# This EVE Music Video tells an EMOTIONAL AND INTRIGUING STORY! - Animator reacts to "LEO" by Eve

Under one of my latest Eve videos, I got another recommendation. So let's check out Eve with Leo.
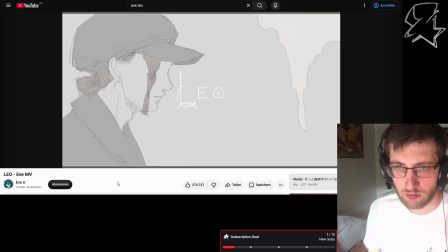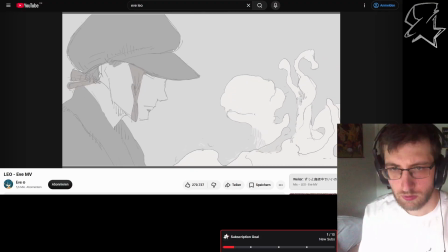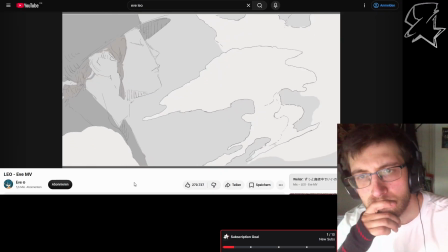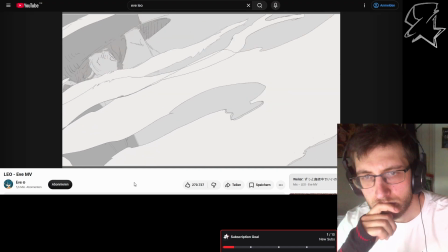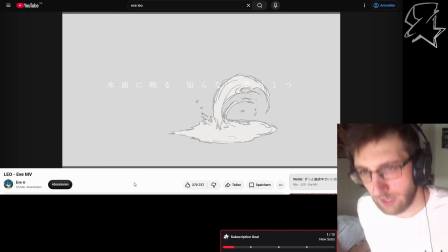34s
Oh, that's a slow Eve song. I think I never heard such a slow Eve song.
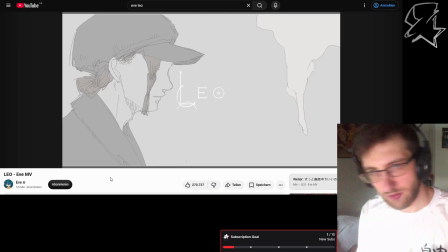41s
It's not one of these fast tempo Eve songs.
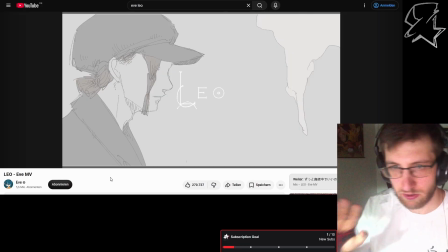44s
It's really slow, and that's how they also approach the animation here, which is super interesting. So at first, of course, the color palette. We are only using these gray colors, not more, and it's still a really sketchy style, so it has something really artistic to it.
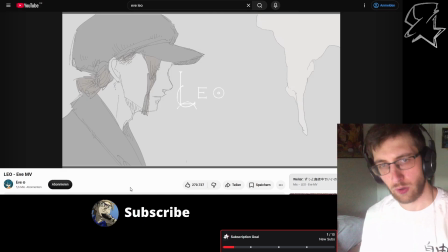63s
Like if you just draw a sketch on your notebook. And we see that the animation is also really subtle.
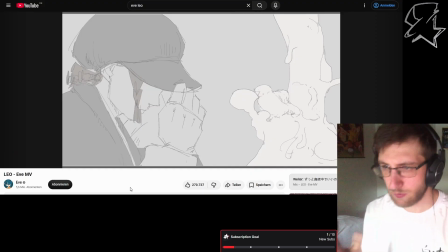70s
But I really like the smoke animation. That is super detailed with all of these different shapes flowing into each other.
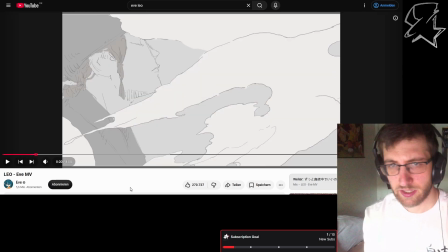78s
Yeah, it's really calm. And that's also what the video is showing with this really slow smoke animation, which is made really well.
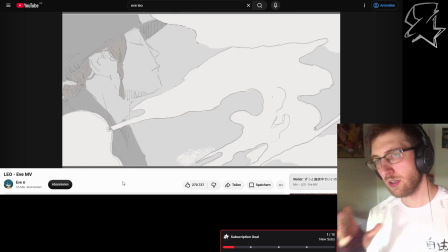88s
I think it's always super hard to animate smoke so slow with all of these different shapes that are in there so that it's still convincible.
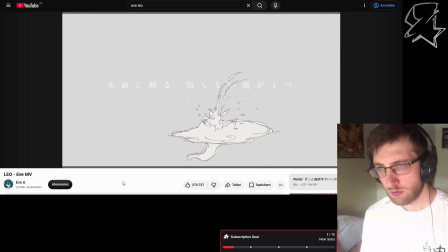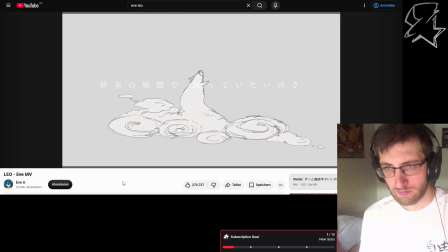Really cool animation here of this. It's kind of like a smoke creature, or it's moving like it's in the water.
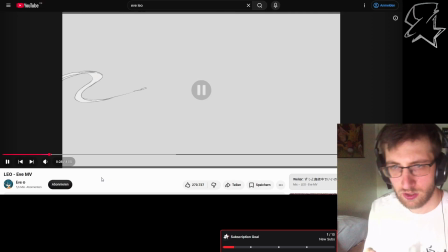130s
It is really flowy from one side to another, doing some really nice shapes. But on the other hand, sometimes super spiky, and then it's looking like a bouncing ball. Like here, this is a classic bouncing ball arcs.
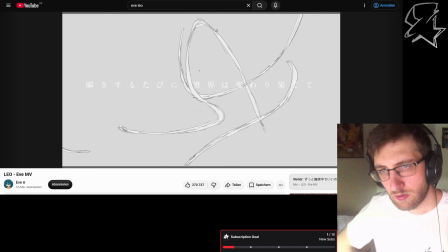Really nice turnaround that this creature is doing. It's almost like a dance, which really fits to the music too.
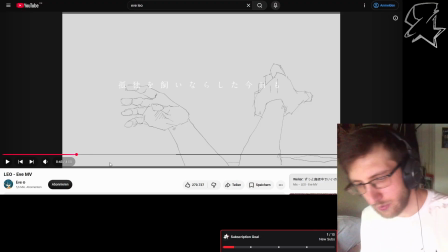161s
And then it's just disappearing. Great special effect animation here.
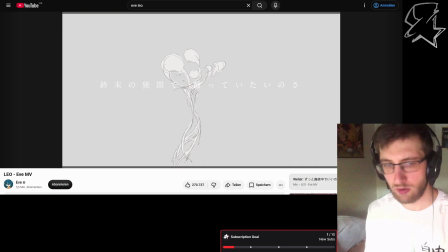165s
Look at all of these different shapes and how they are interacting with each other. And they are still having this volume and this motion in it.
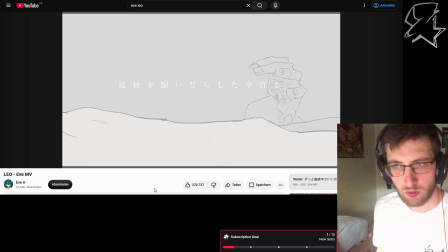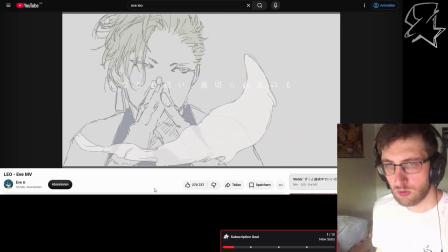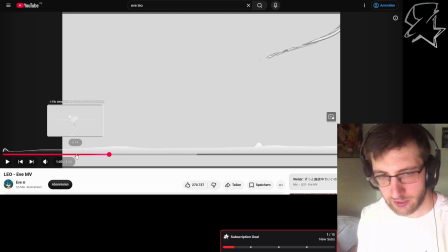197s
Really cool when the music is getting more instruments to it,
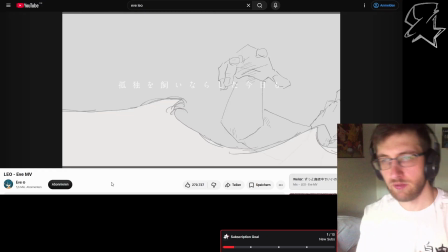202s
then also more elements in the video are appearing together. Like at first we have this ocean with these waves, and above all of this is this character where we at first only see the hands really moving in a really sensitive and subtle way.
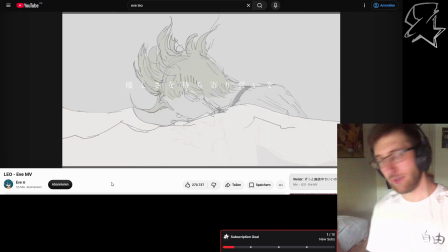221s
Like that's really elegant. I really bet that they used references for that. Like all of these subtle movements you are not doing from scratch. You are using a video reference.
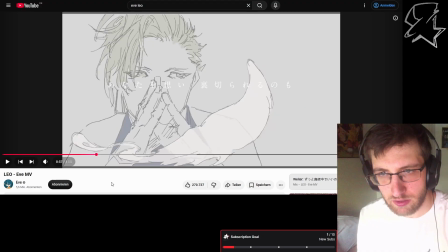232s
Also a really strong look here. Just look in the eyes of this character.
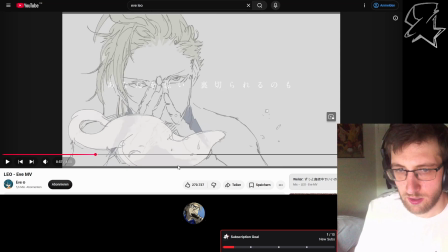237s
How much emotion already is in here. That is crazy. And I think also it's really interesting how these shapes are disappearing.
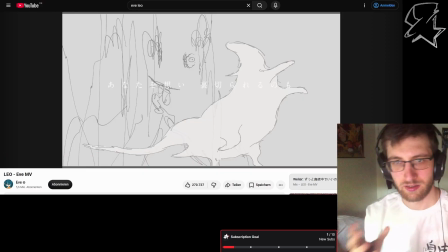244s
He's just becoming a complete nonsense pile of scratches and pen strokes.
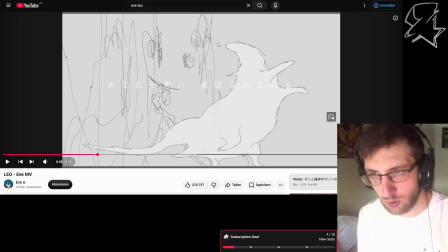251s
And now we are focusing more on this fantasy creature again.
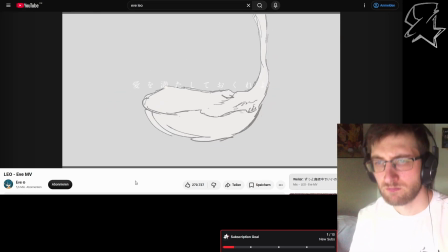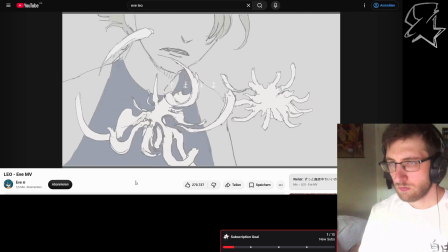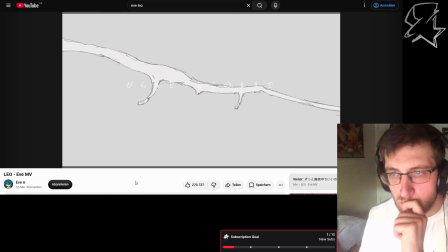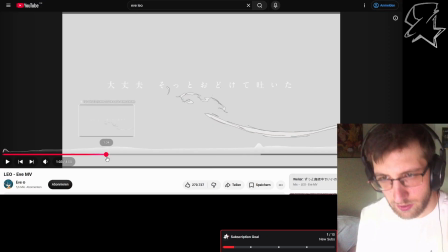286s
These are some really cool animations here,
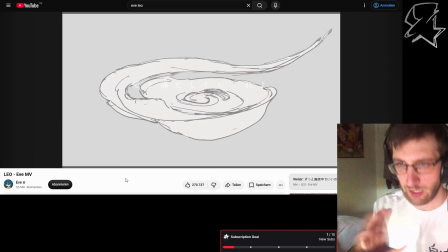290s
like how this creature is becoming this special shape, which is, it's some liquid. It's maybe like a little ocean It's kind of like when you are filling water into a wine glass.
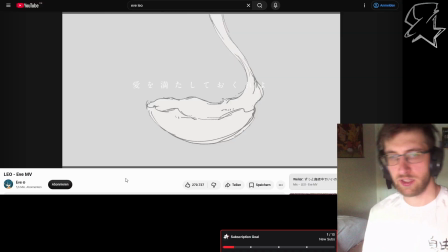305s
That's this kind of animation.
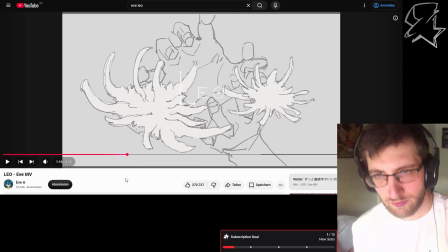314s
Also cool how it transforms into this flower thing and then opens suddenly.
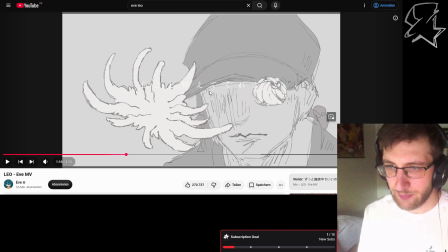322s
And I really like the animation of this character in the background. So here you can really see that you don't need to have perfect lines everywhere.
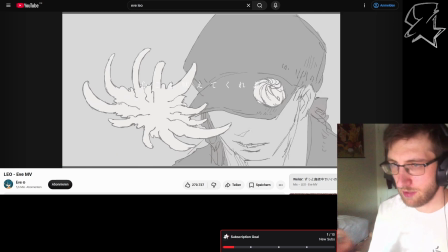331s
That it's sometimes even better to just scratch it, and the movement is the most important thing and not the correct line work.
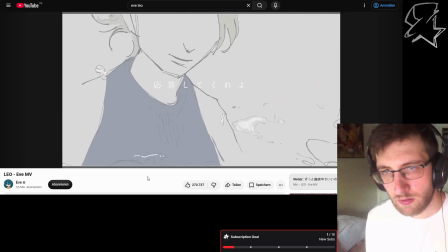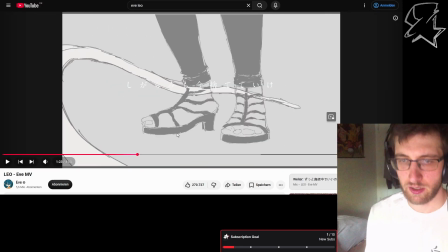350s
Also great drawn feet and shoes with this little action as well.
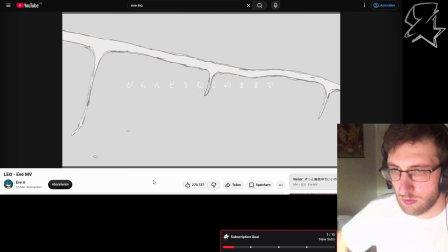Yeah, that's a water drop animation. Classic FX 101.
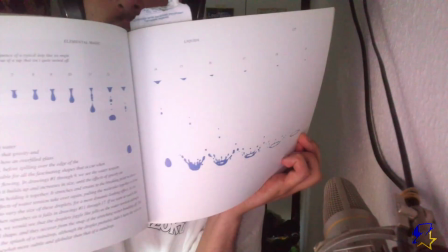367s
Here are the different shapes of how the water falls down and how it moves. And that's the exact same reference as here.
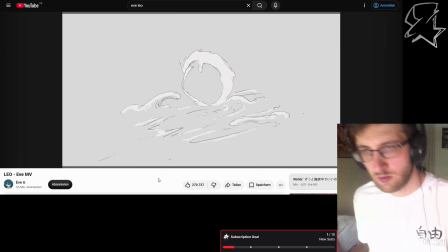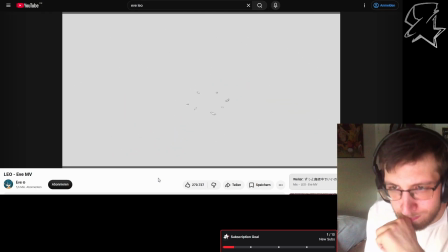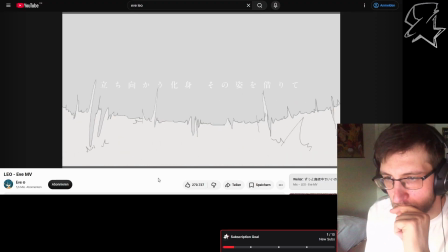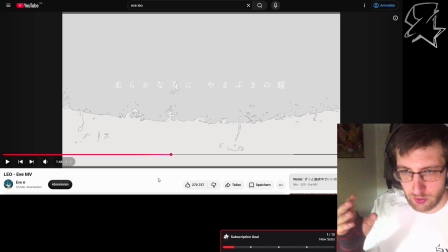391s
Okay, that's cool with having this noise in the music and also these sound waves in the animation here. That's an interesting part.
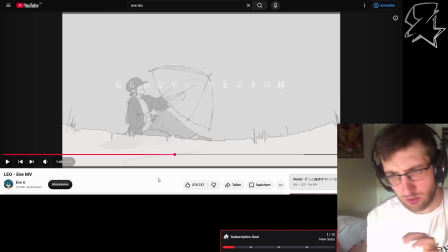404s
That makes everything a little bit uncomfortable. So what's going to happen here?
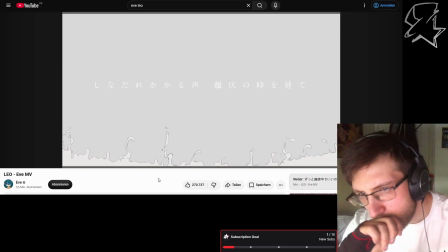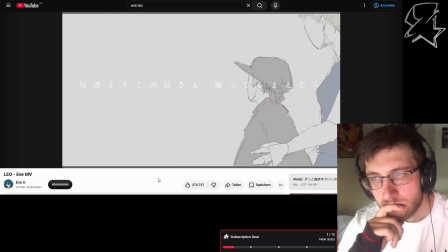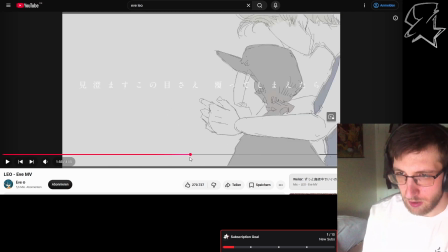422s
That's a really cool animation here. Also really nice with all of these movements.
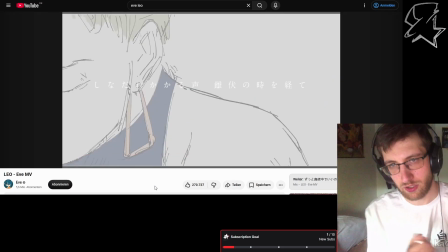428s
It's like the camera is on a trail through all of these characters.
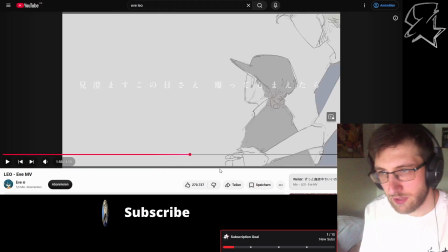433s
It's in a constant movement. And I really like this animation when the woman is sneaking backwards
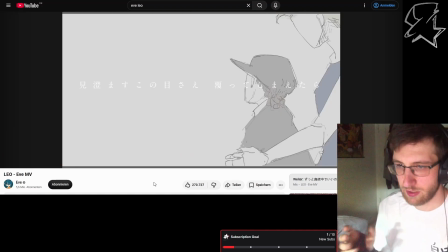439s
to this character and putting their fingers in front of his view. It's like, guess who I am?
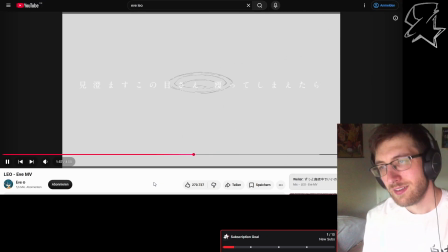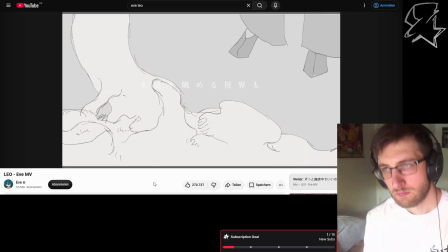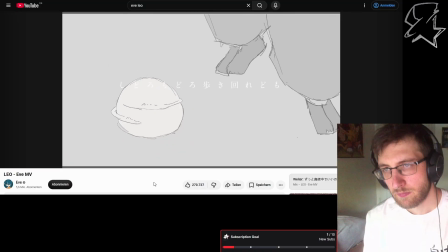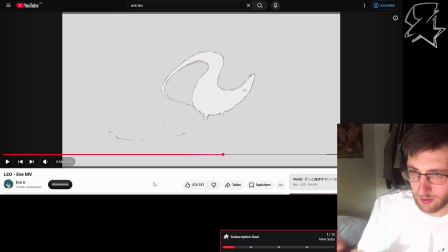466s
I have to say here I concentrated way too much on the walk movement because this has so much weight to it.
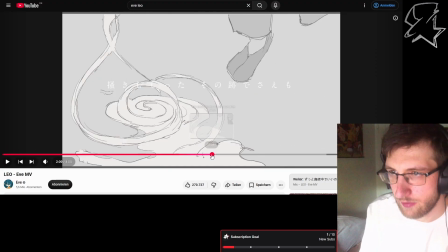475s
That is crazy how well this is animated and how the weight is delivered.